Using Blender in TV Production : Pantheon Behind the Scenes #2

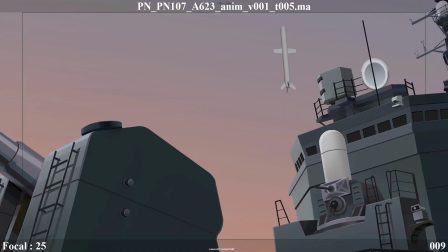243s
This is a variant of a Tomahawk cruise missile,
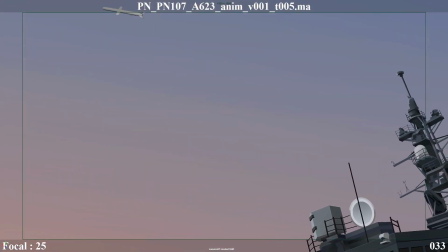246s
and I know from being a nerd as a kid that the wings fold out. It doesn't shoot up and deploy the wings already out, right?
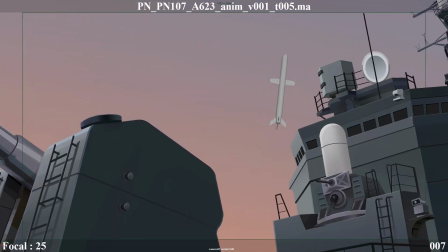258s
Because it comes from a tube. Right, so the wings actually swing out, and then once it orientates horizontally,
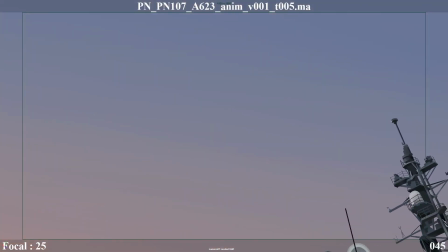267s
that it uses to cruise right along the water or wherever it's being shot at, right. So that was something for me that I really wanted to kind of reintroduce, especially once this retake got called out.
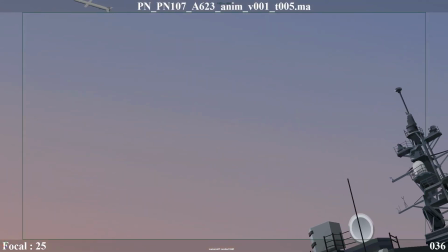279s
So there was a bit of extra rigging that had to go into making it so
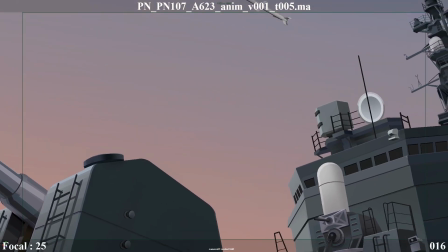284s
that this cruise missile was a little bit more accurate for my own OCD.
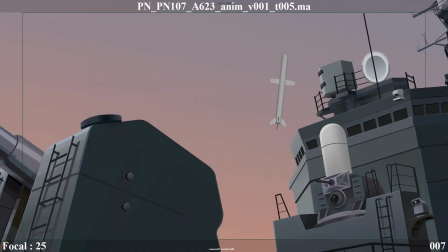289s
I think that we made a point, especially across this first season, to be very accurate
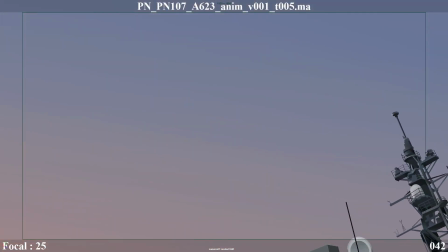297s
you know, in as much as we could, right? And to really push the bounds of what we were showing.
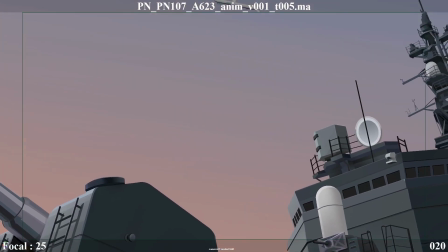303s
And so I really wanted to reintroduce that into this shot as much as I could.
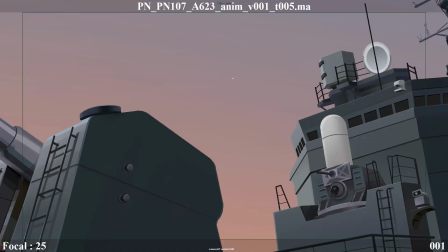307s
And you'll see as the retake gets called what goes into that.
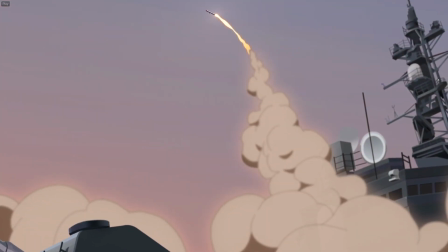313s
So real quick, I wanted to also highlight this clip here.
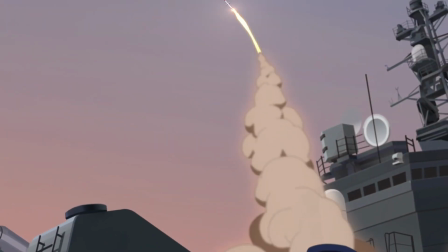318s
This is one of the first passes of composite on this shot.
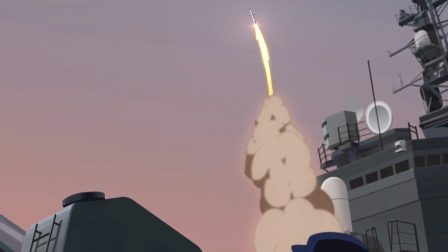323s
You can see that, you know, there's smoke now. The missile is flying up.
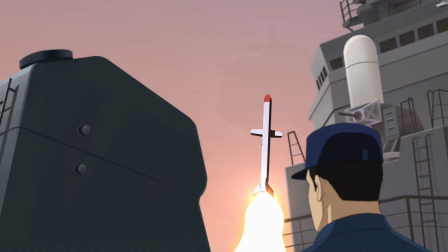329s
You can see how the comp artists really did their best
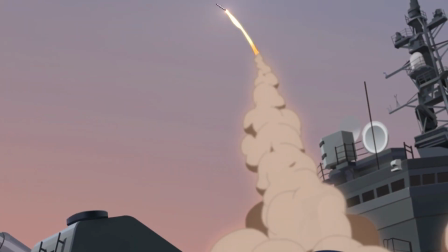333s
to try and make the missile fly in a way that didn't feel awkward.
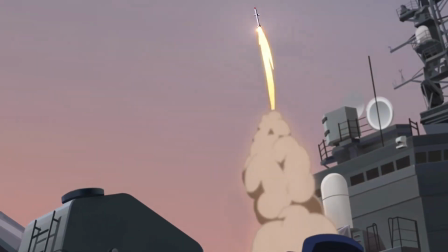339s
And so this is what we're talking about when we talk about panning the camera up versus shooting the shot as it would be in 2D, right?
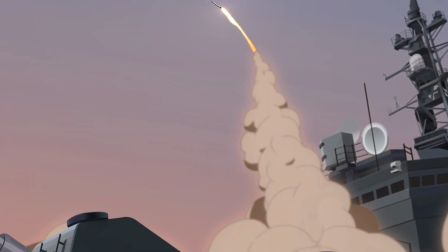349s
So what we have here is we have a shot where the missile itself is moving
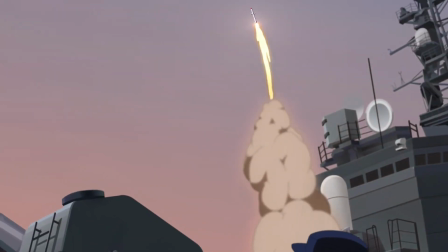354s
at a different speed and moving through the frame at a different rate than the actual camera, right?
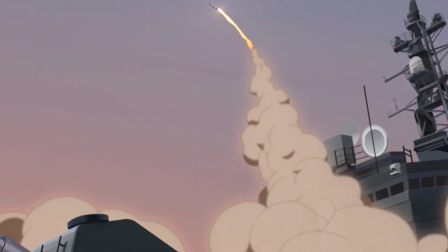359s
The final camera is this snap, pull out, zoom up, right?
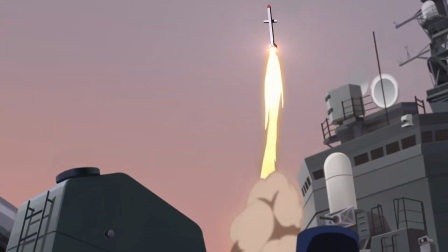363s
And the original shot that we got that we saw in the Maya clip that we just looked at is much more even.
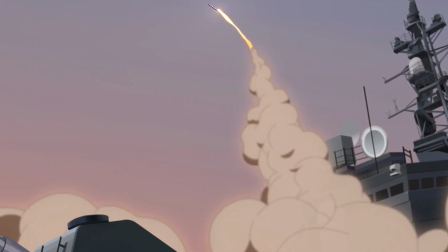372s
It's much more just like a follow, right, of the actual object.
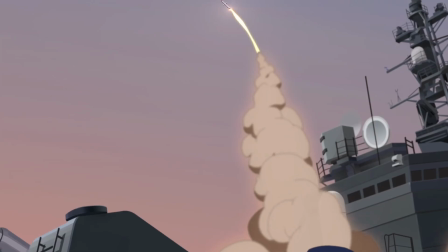377s
And so you can see how the movement, especially towards the top of the frame, starts to jitter and jerk around. And that's because the comp artist, in this instance, is doing their damnedest to really
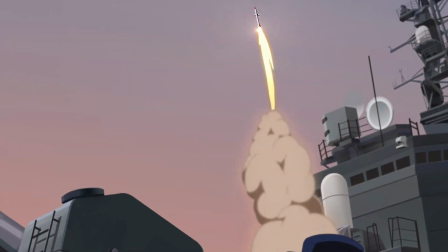389s
smooth out the fact that the object is in the center of the frame and is just jiggling around.
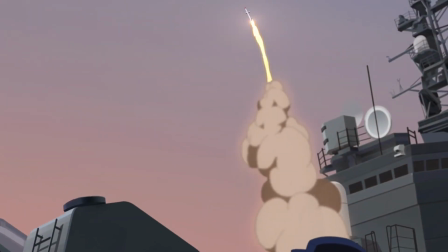396s
And so they're really doing their best to like basically animate this by hand almost.
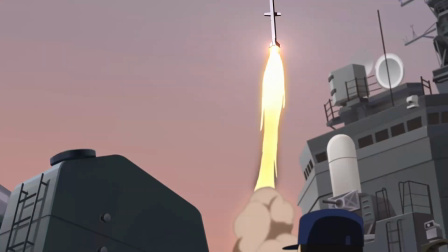402s
And so you'll see how when I got this,
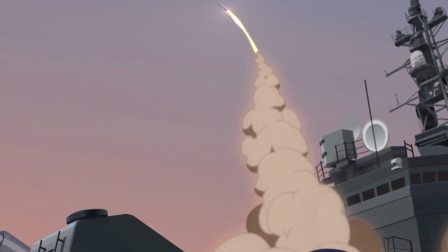405s
I was able to kind of mitigate that problem and give comp something that was extremely useful for them.
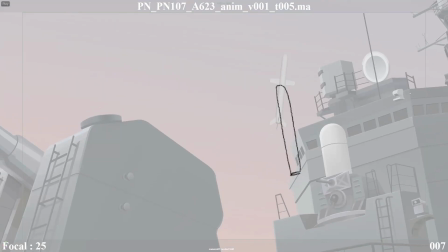412s
So this here was actually the first retake that I was asked to do,
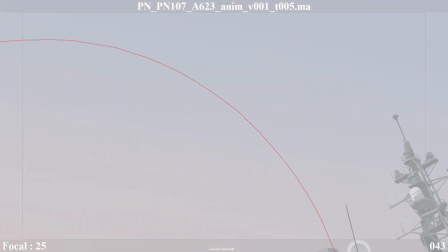417s
and you can see that I've done a drawing on top of the Maya footage because
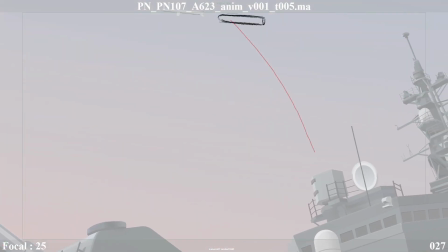423s
essentially, you know, the Tomahawk cruise missile,
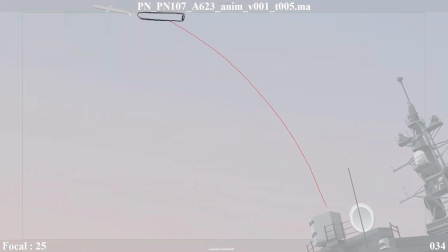426s
it shoots up out of its tube, right, and it kind of drifts a little backwards as it orientates horizontally.
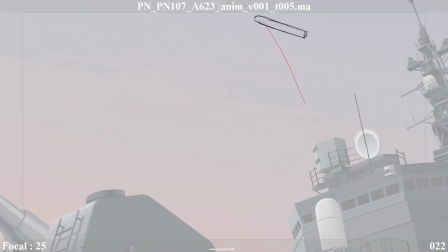435s
It's very interesting to just watch clips and footage of this, and I did, obviously for reference,
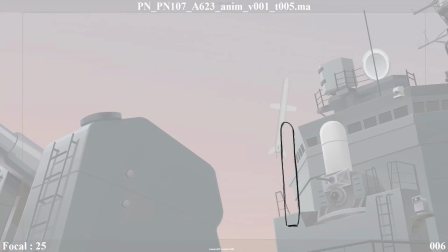440s
watch footage over and over and over again and frame through like how is the missile actually moving.
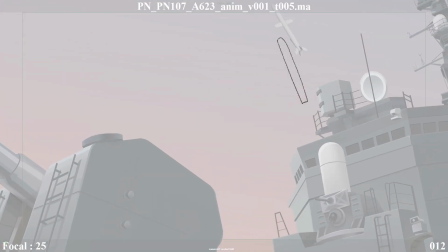445s
And so I use this as a way to sort of try and head off the retake that got called later.
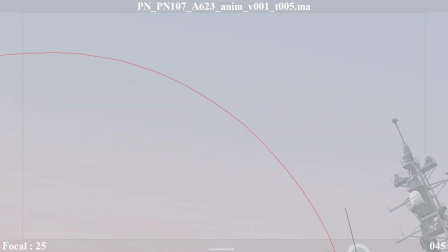452s
So this was actually delivered to our external vendor as a note to say this is the path that the missile should be taking.
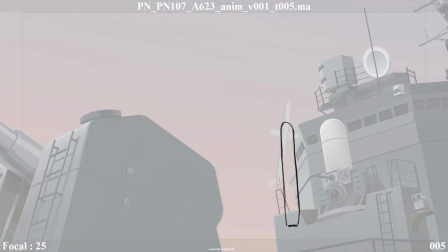460s
And I just basically did this by drawing over top in TV Paint to give them sort of like a quickie
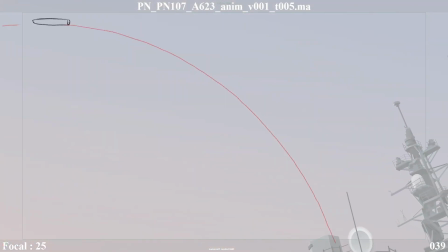469s
example of like this is the flight path that the missile should be taking here. And you'll see how I actually use this in the final as reference
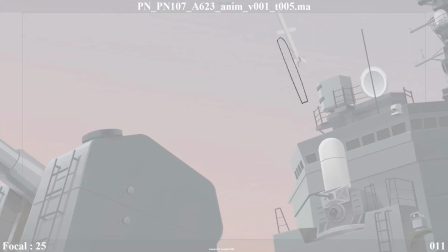477s
for my own animation when I came to actually grab this shot.
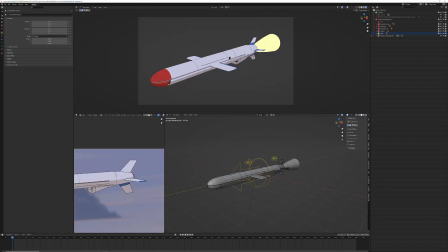482s
All right. So here is the cruise missile rig.